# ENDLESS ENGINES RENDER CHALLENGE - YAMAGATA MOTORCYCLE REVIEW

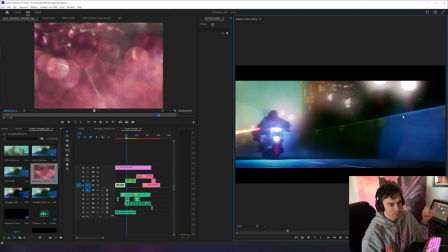That's how I got some of the film grain and color to kind of pull to kind of pull out these purples and and kind of like they kind of shifted
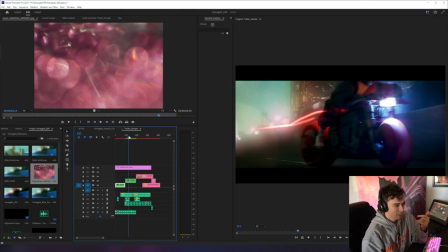the color spectrum or the yeah the color spectrum a little bit and it brought the reds out so in after effects I added in these streaks as well as some of the glare
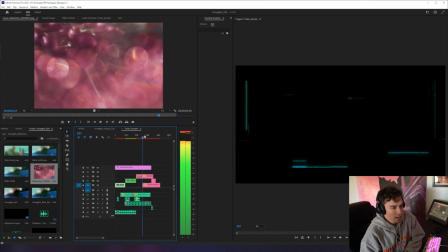and glow and then coming up with the concept like so the concept of this is
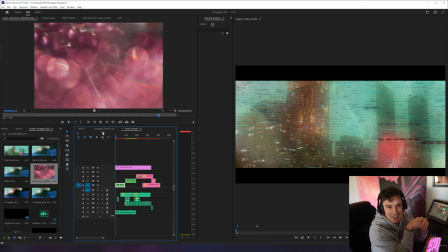it's like a little extreme nod at Akira and they have Neo Tokyo where we live near Philadelphia I worked in Philadelphia for many years so it's Neo Philip Philip and I wanted to keep it super like cyberpunk
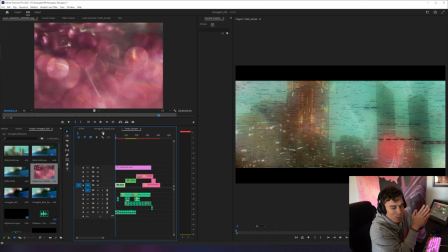here and have some fun with it and just also be wild and like no real regard to any rules so it kind of opens up with this establishing shot that I specifically rendered out because I love establishing shots or they're like one of
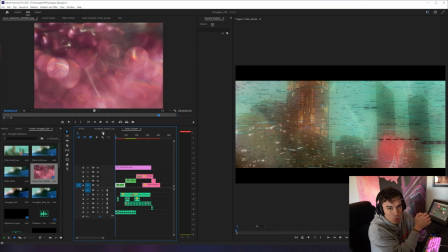my one of my tools like my go-to tools as far as like starting a video if you look at a lot of movies a lot of movies start out with establishing shot and then it kind of gets closer in but this one kind of cuts into right into the meats and potatoes of it and then towards the end of the video I was I wanted to
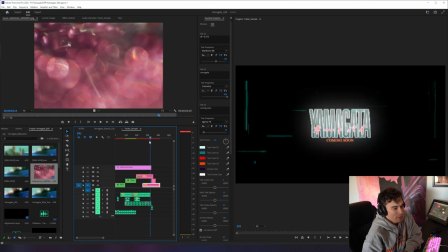just have fun and play around with like some graphic motion graphics and then i was looking through
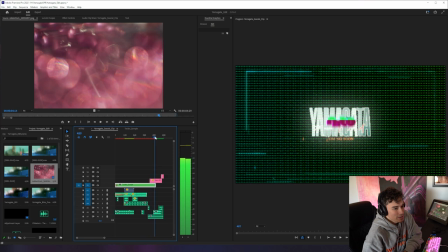this audio clip i had and i heard this this weird sound i was like man that's so interesting it was like
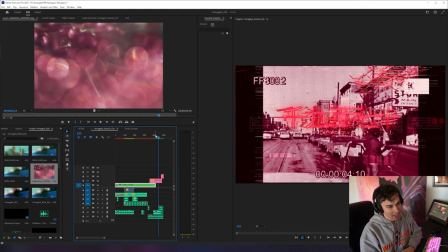a jingle a ring and i was like it'd be so cool to kind of like flash back to old philadelphia So I found this footage of Philadelphia in the 1970s, and I was like, oh, that's perfect. And I found that.
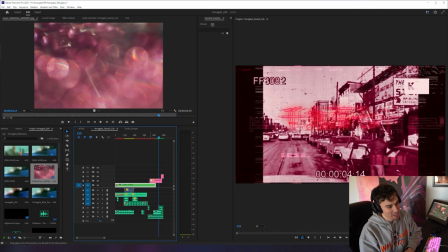And then, yeah, in the text, it says, it actually says 1970, Philadelphia.
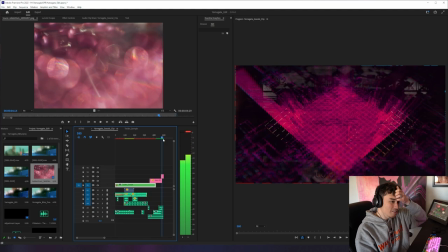And then, yeah, it's just fun, fun effect,
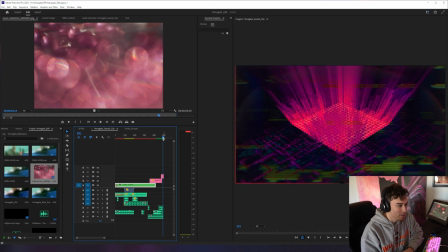trying to, like, make something super cyberpunk, super different feel than I usually do.
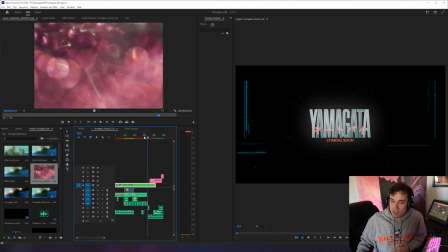I've been doing my my indie characters and everything inside a specific world for so like I don't like the last two years and it felt really good to kind of make something brand new fresh and just have some Serious fun with it. All right guys. I think that's it. I hopefully I covered everything again This isn't necessarily tutorial is just kind of like an overview of my process It's a it goes from simple a simple cube to building out the model to